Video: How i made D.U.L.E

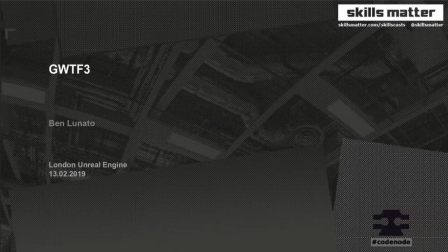sort of an anime style animated video I made in Unreal. I made it sort of quite quickly, edited in about a week. It was called Echo Off, but I wanted to move on and I wanted to try something a bit different. And I wanted to have all sorts of stuff. I wanted it to be fully voice acted. I wanted it to be sort of cooler and sexier and sort of more sticky, more engaging.
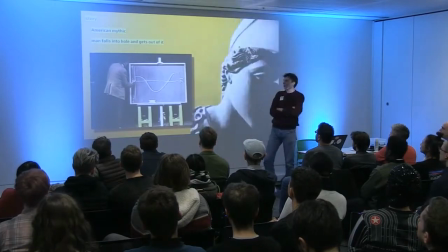So I sort of began the process on this project. So I needed a story, so I chose man falls into a hole and gets out of it.
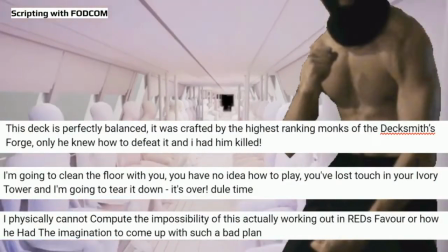So that's my story. I went on to the script writing and Fod helped me out with that.
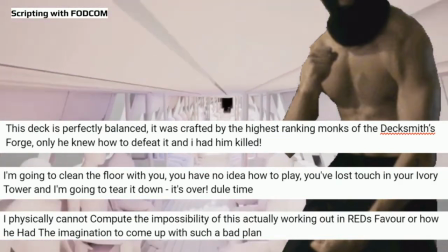And the grammar was pretty poor, but we got some good, powerful, high-resosterone lines of dialogue,
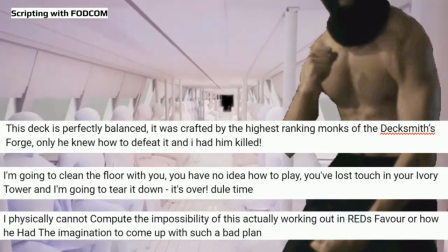which made for good video.
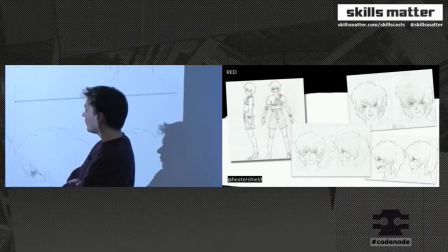I got the art in for red, which is the sort of classical archetype anime protagonist.
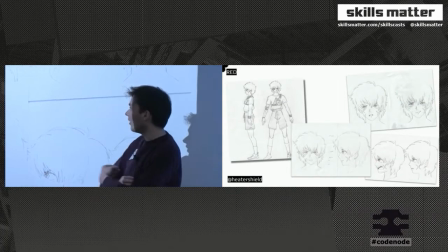He's cool. He's a cool guy.
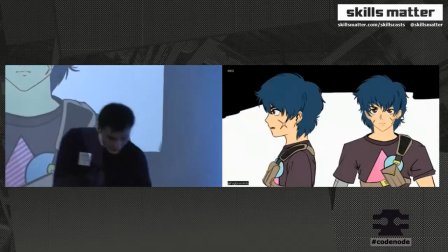Yeah. And so that's the final like clean up red.
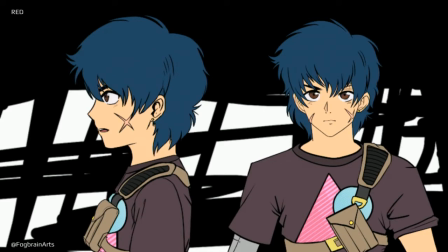So it's a classic, you know,
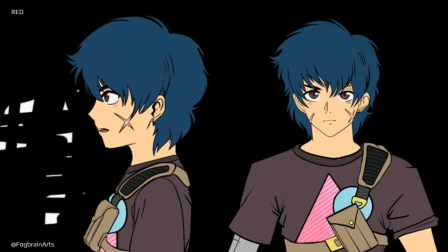sort of aesthetic anime like 90s sort of embryonic of a style, very simple line art.
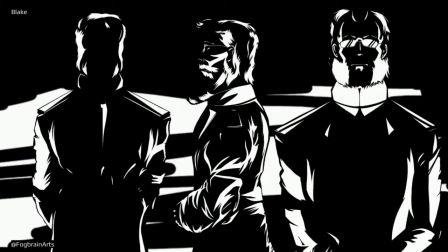We've got Blake,
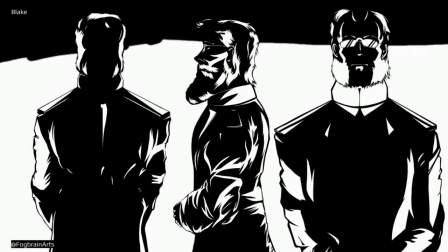who's the evil corporate fat cat who wants to exploit the game and he's a bad guy.
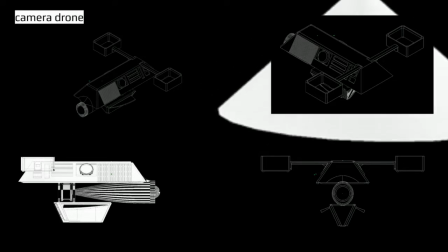I started off doing the 3D for this. The 3D was, again, I wanted sort of basic.
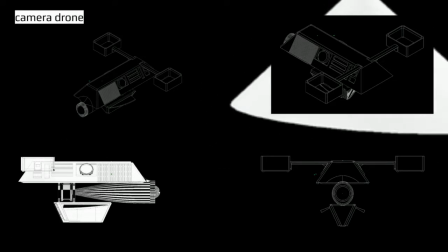I wanted silhouettes and outlines.
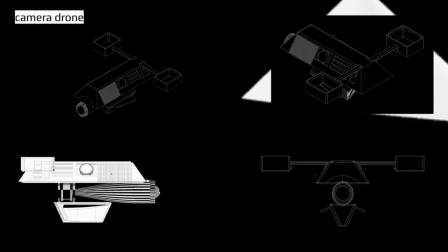This is a camera drone that flies around the arena and adds some visual interest because it's quite a lot of still shots.
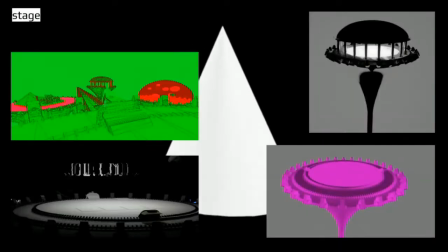I needed a stage.
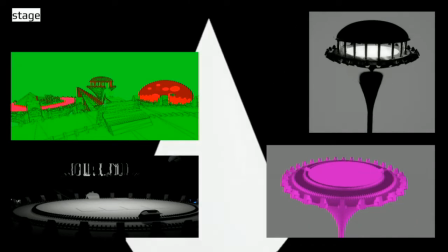So again, I wanted strong silhouettes and I wanted very basic looks to all these objects.
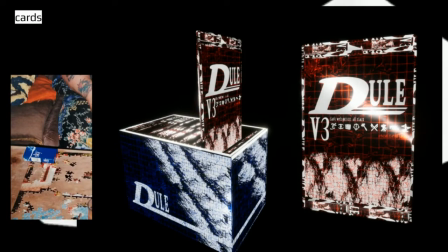I got my card decks. It was a collectible card game because you need to sell stuff to kids.
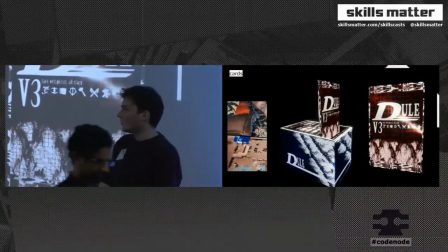And this is like, it's supposed to be sort of hyper-commercialized. It's a sort of commentary on anime as well as sort of reviving it. project.
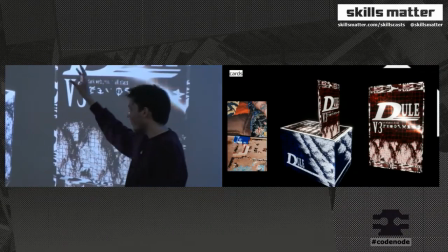So it's based off of a fag box and it's supposed to be street wary and desirable.
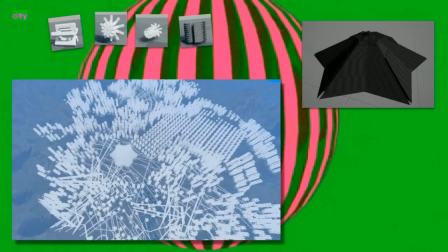I also needed a city for like 30 seconds of the animation. So I made some buildings and there is a city that I made.
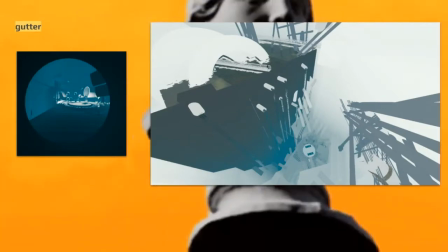I also needed a gutter for like just a single shot. So it's lots of primitives, lots of pre-built objects.
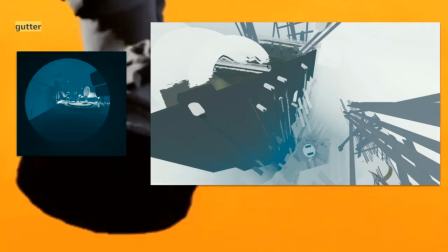This is the first project I really just used It's a bunch of default assets and there's just
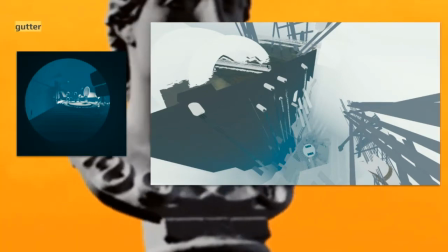a bunch of default assets in there like the default smoke and water effects and that sort of stuff.
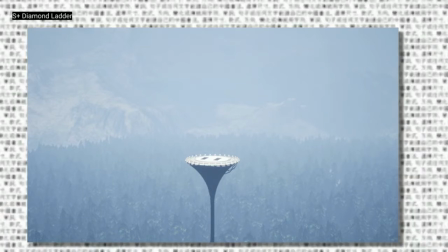This is another single shot in the anime, so it's very, very quick and again, it's got a bunch of default assets in.
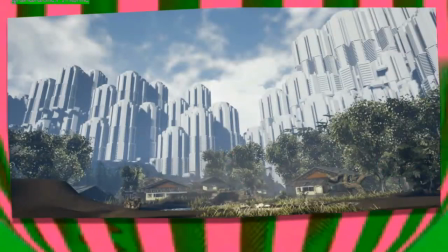This one again, default assets, this is like the grandfather's home,
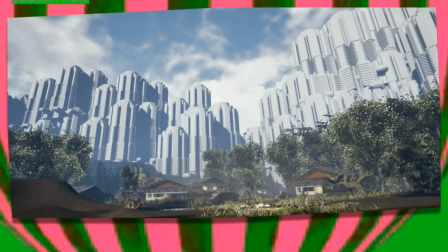so it's default assets and some stuff I made in the background, so it's all quite simple so far.
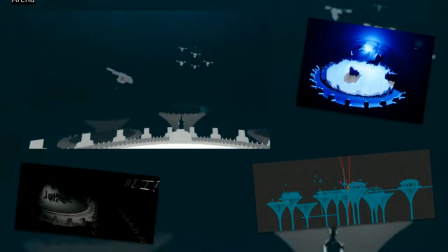The arena is a bit more complicated with some other stage areas with different biomes on,
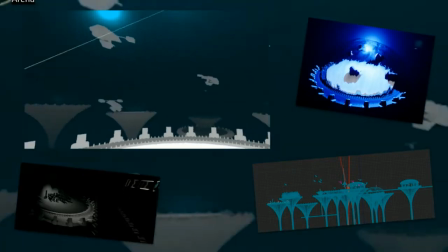so different, this was supposed to be a big tournament location with lots of little sub games going on in the past,
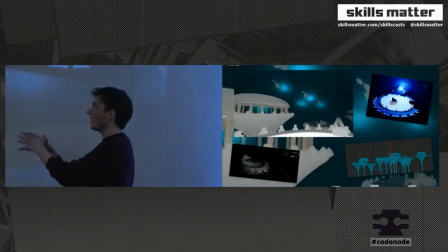but it's now sort of abandoned, so it had like an underwater place,
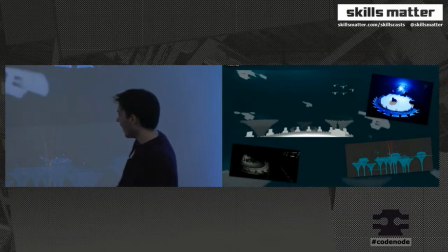it had like a destroyed temple, it had like a tree place and all that sort of stuff.
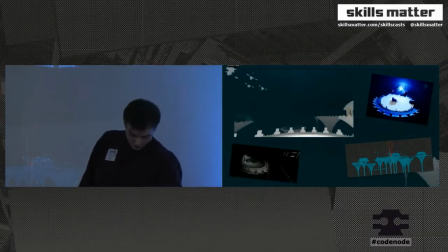So, the environment wasn't just like basic, it had some sort of visual interest to it.
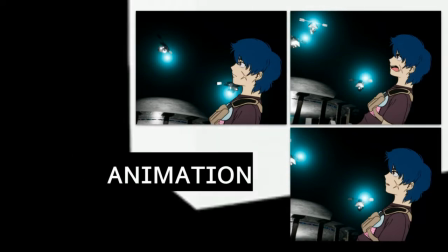The animation, they're 3D environments, but they're 2D sprites,
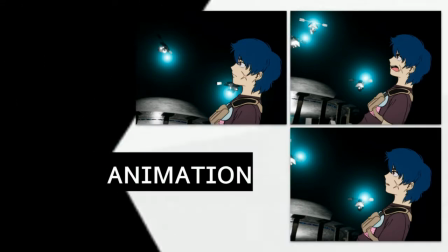and the way I animated the sprites for like lip syncing is I would just swap the sprites out and re-render the scene again.
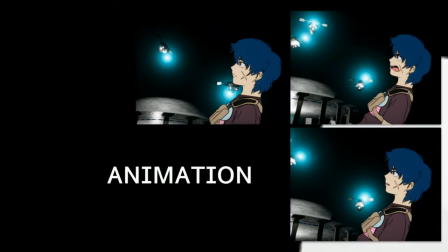Because nothing was procedural, I could just do that. So even though it was 4K, I was running them out slightly faster than real time almost,
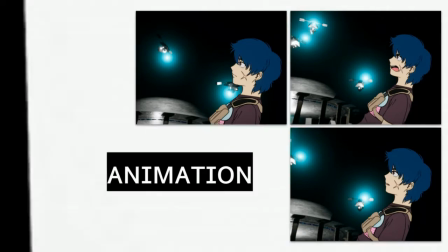so I could render out the same scene seven or eight times, and then I would splice them together to get that lip sync.
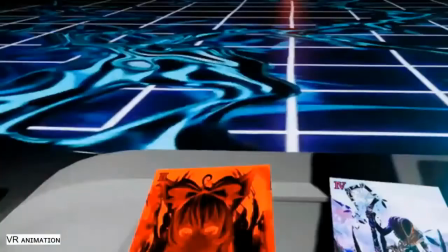VR animation, this is a shot anime where I just stuck in some VR hands and threw the cards myself. There's a few more of these shots. I've done some more stuff with this, and it's pretty good,
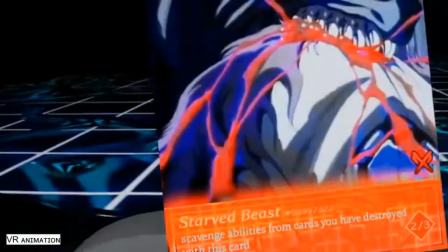but just for that sort of basic hand movement and a bit of a different feel than key framing.
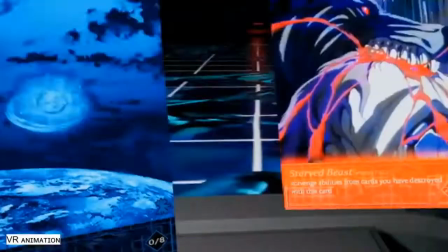It's pretty nice to have this sort of shaky stuff and it was very, very quick to do.
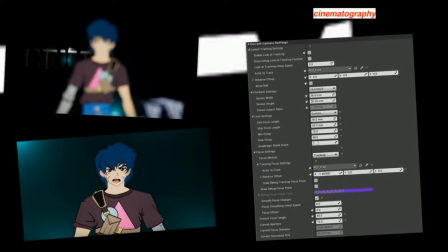Camera stuff, pretty simple. I put in a shitload of depth of field.
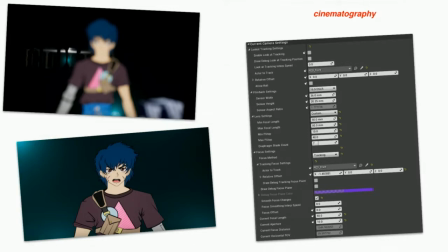It was lovely. You never lose focus and have impossible.
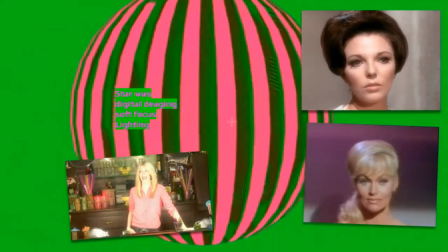Very expensive cameras, so that's all fun. So the, so I've got some examples from Star Wars here to show soft focus.
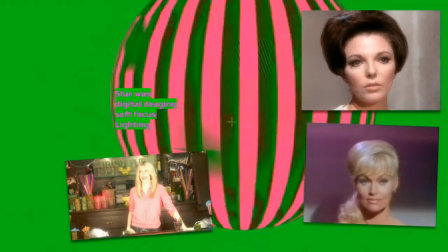And if you've noticed something, it's all quite basic at the moment. It's all basic shapes. It's all outlines.
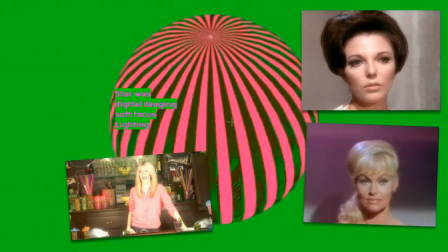It's all silhouettes. There's no real patina or verdigris. It's all very sort of flaccid and flat.
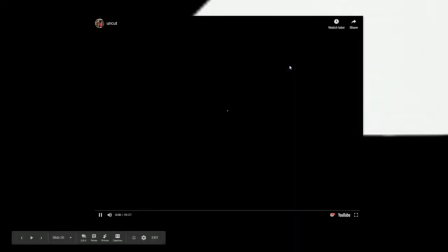And I have the video here, which is ungraded. Well, it's unfiltered or untreated.
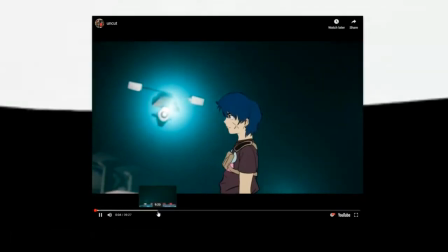So it's just the basic video.
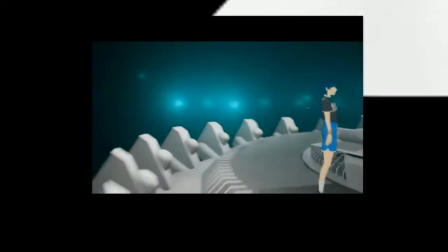And this was quite a hard point to be at, because at this point, all the, this is all uncut as well.
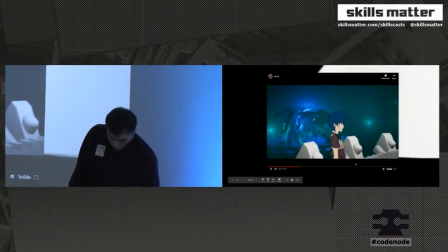It's not like the final project. But it's all very clean. It's all quite uninteresting.
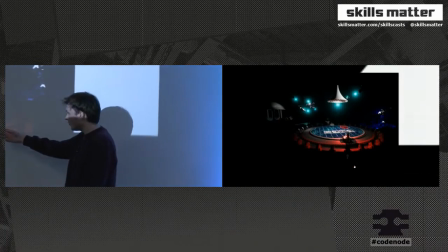It's a bit, you can sort of see that it's just, I put a fucking circle on the floor and that sort of stuff.
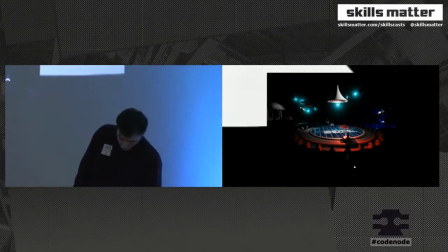You can see all the bits I've cheated at.
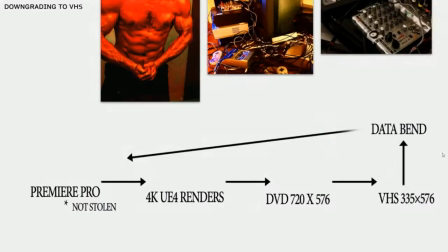So I smear the Vaseline on the lens, and here I got Invisible Robot Hands,
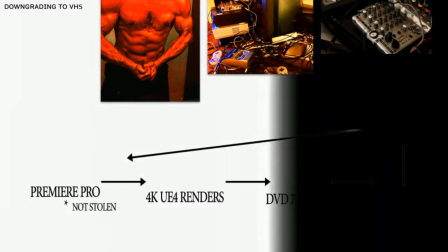who's buffer than FOD and also taller, but I feel like he lacks less self-control so FOD could beat him on a one-on-one fight.
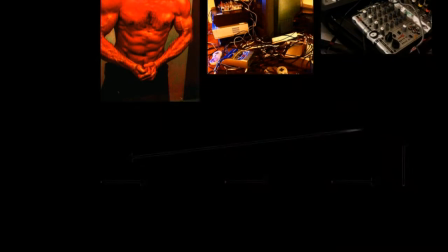So, I went from the Unreal 4K renders,
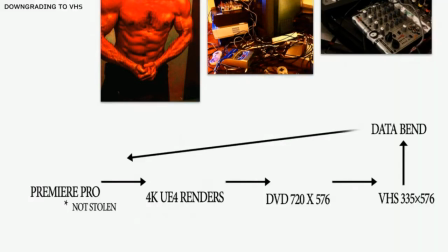Invisible Rover hands, put them through his, he burned them to DVDs,
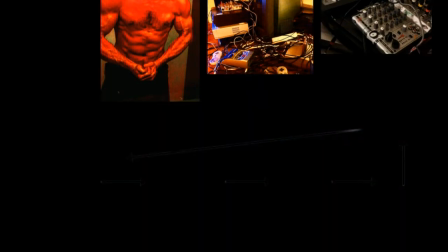he put the DVDs on VHS, and then he gave me two files, one which was data bent,
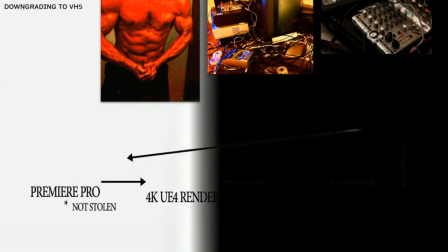which is like this audio input here where the channels are slightly messed up,
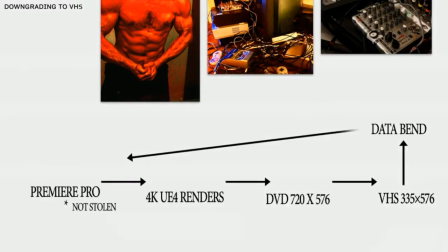and they were sort of a very glitchy version, and then I had a very sort of quite a standard version as well.
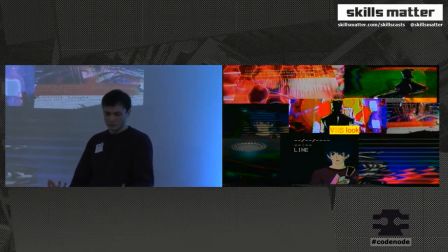And from that I moved back into whatever it's called, my legally tamed Premiere Pro. And now it was all gorgeous and you can see all the colors are popping and it's all melting.
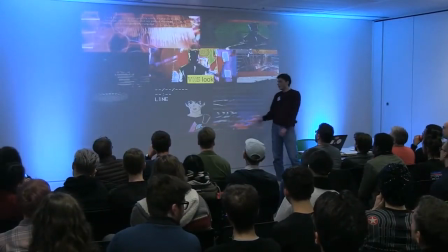Even the still frames look good.
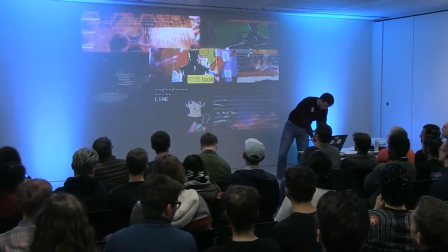All of these have noise and suddenly all the images, it's hard to tell, it's hard to see how much I've bodged it at this point.
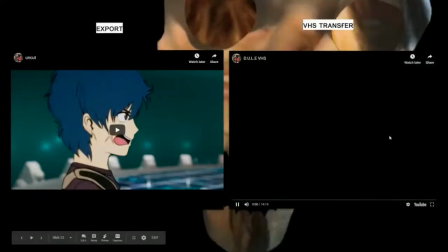And if I mute this,
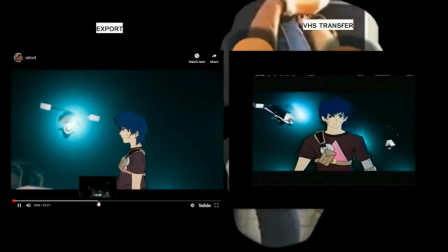you can see the, you can see the, this is the straight VHS rip.
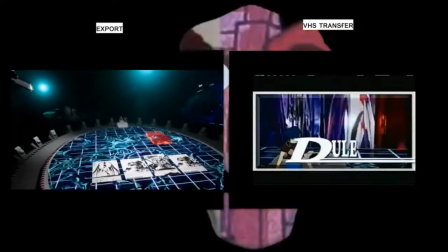So this is no, so this isn't the data bent one.
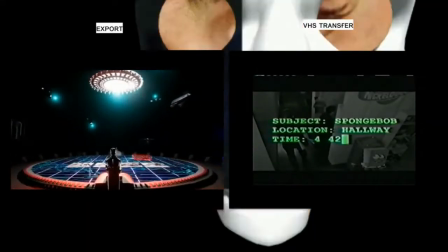This is just the, that's a San Andreas, Terry A. Davis mod.
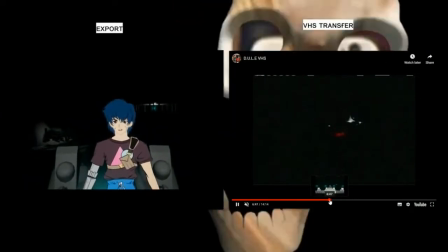In the actual animation, you can see the sort of VHS coming into play and covering stuff up, and compared to the one on the left,
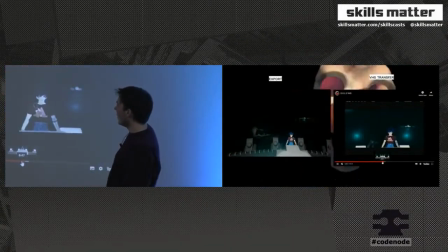it's got an entirely different feel now, and the sort of Vaseline schmoozing it sort of works.
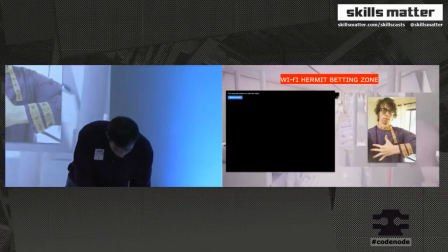Ooh. Well, I need access. Apparently, I've messed that slide up.
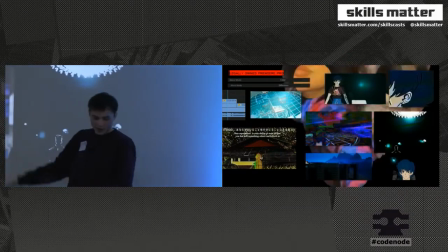So this one is just how I combine them. So now I have my 4K file, which is my direct renderings from Unreal.
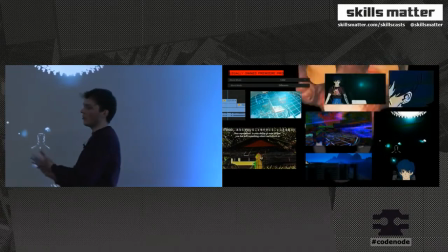So it's all 4K. It's all crisp. It's all unschmoozed.
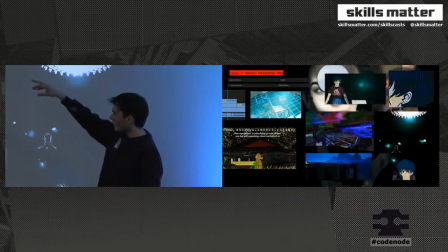Then I put over my VHS in color and this was the basic VHS.
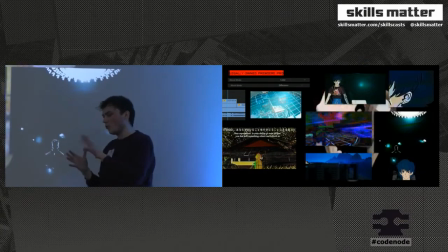One of the problems with the VHS is there was a bit of time dilation. I'm not sure why but it was getting out of sequence so it was actually a bit of a nightmare to do this.
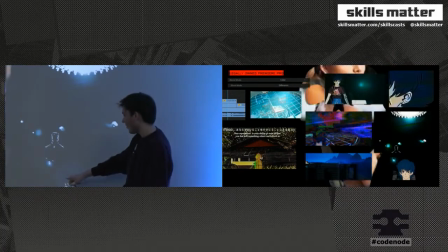But it created some interesting like ghosting effects. You can't quite sit here but it's like sometimes characters' faces would be projected onto each other and it would look quite good.